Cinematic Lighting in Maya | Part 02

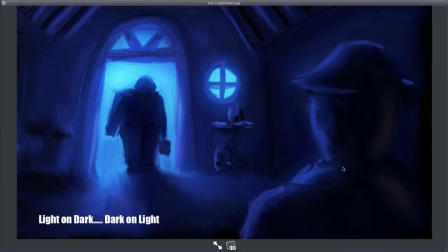1248s
Okay, this one I painted really fast. This kind of crappy. I couldn't find a good film example, so I just kind of slapped something together. It looks horrible, but it's going to tell this point really good. So light on dark, dark on light. This was used in film noir quite a bit from film history,
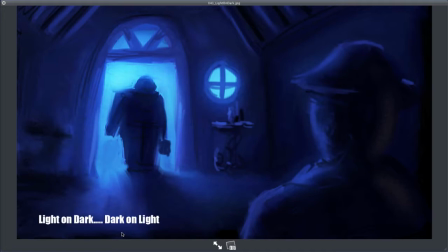1268s
dark films, but it's used, it can be used all over the place. But the idea of this is to have dark objects be framed on a light background and then have light objects be framed on a dark background. What that does is it allows, thinking when you're using lighting.
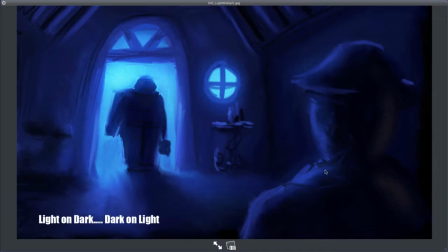1287s
So I want this character to be important and I want this character to be important. So I'm using the lighting to kind of push the backgrounds to kind of frame these objects. So, this character, you can really see him because he's dark, but he's on a light background, so he really reads.
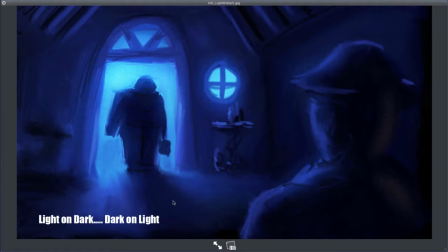1305s
There's a really great shot in Batman Begins where Batman's up on this rooftop, and it's clever because you look at all the buildings, and all the buildings, the lights are off except the one that's right behind his head, and they turn all the lights on, and it frames him perfectly.
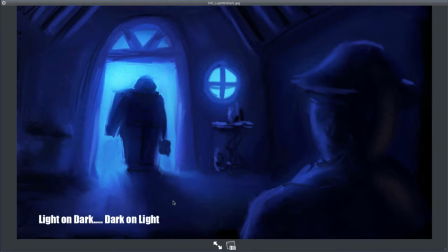1322s
So he's a dark character at night in a dark scene, and it would be normally hard to see him, but because they use the background, they put bright white lights on a window behind him, you can read his shape. He kind of silhouettes. So light on dark, dark on light.
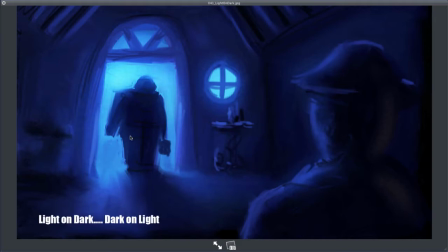1340s
Again, our eyes are looking for contrast, so this is a really great way to use light for your scenes.
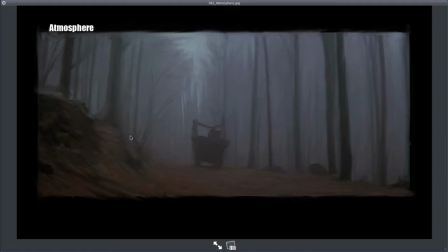1349s
Atmosphere. I almost can't state this enough. Probably cliche in a lot of my paintings, but it's amazing the power of atmosphere. If you've ever been to a live action film shoot, you see how much they use, smoke machines, fog machines.
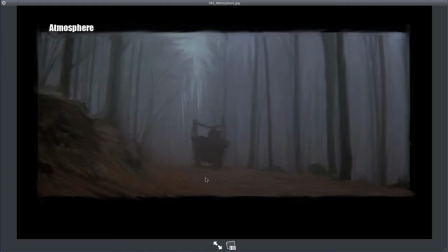1368s
Again, we're working with a two-dimensional image and we have to give three-dimensional information. So the use of atmosphere, kind of fog in the distance, is a powerful tool to tell you about depth. These trees are about the same size, but I know this one's farther back because there's more atmosphere.
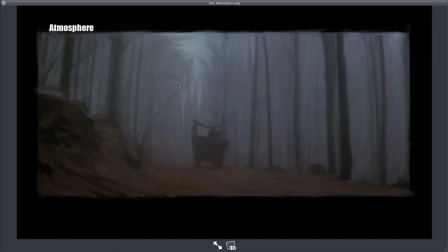1386s
And I can really use this. This is an amazingly powerful compositional tool to kind of draw your eye where it needs to be.
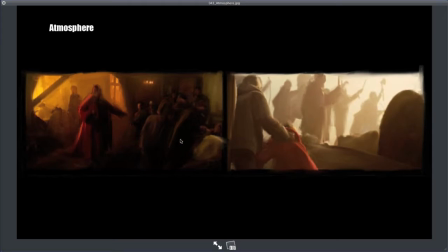1396s
Here's some examples from different actual films where if this was flatly lit in this scene, they've got this one character that your eye is supposed to draw to. Because there's smoke in the scene, it's refracting off of the light in the background,
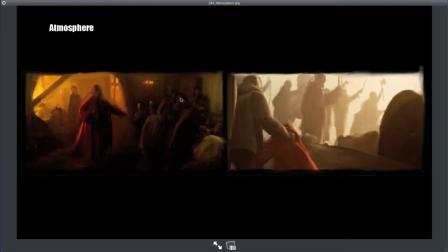1411s
and it pushes these characters back into the background and these characters kind of into the foreground, but it'll make a character pop out. So you can say, that's the character. I'm using the use of atmosphere to help frame the character.
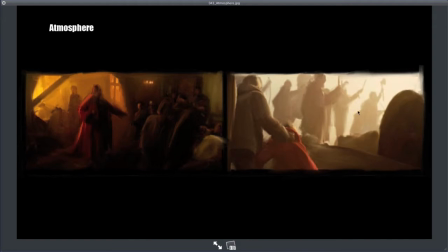1425s
The dark on light again. Same with this. This was a scene that it's just amazing. Most people would not think that there would be that much smoke. You can imagine it on distant mountains, but this is like within a distance of maybe
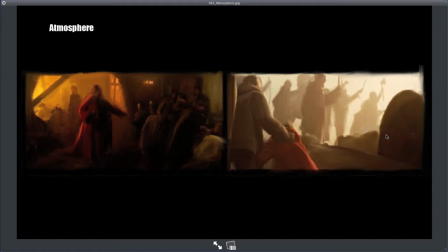1445s
20, 30 feet, 10 meters or so, and you've got so much atmosphere in here that you can't even really see the details of these characters. It's a powerful tool that's used quite often in film.
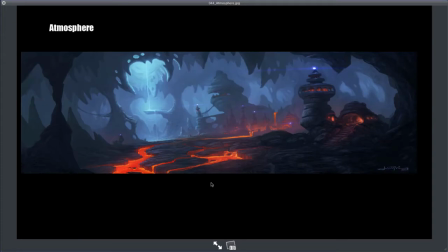1462s
Here's another example of painting I did where I was strongly using atmosphere to help draw the shapes. This scene is supposed to be dark down in a cave, and there's relatively little direct light sources. There's this light that's kind of coming down from the top of this hole in this cave, and then there's light from the lava and these little lights here.
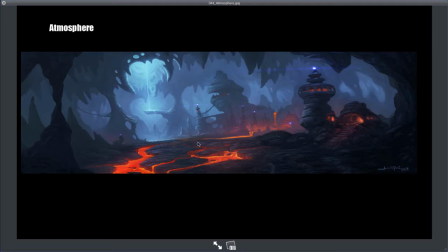1482s
If I didn't have the atmosphere picking up all that light, it would be really hard to read. Everything would just kind of go black.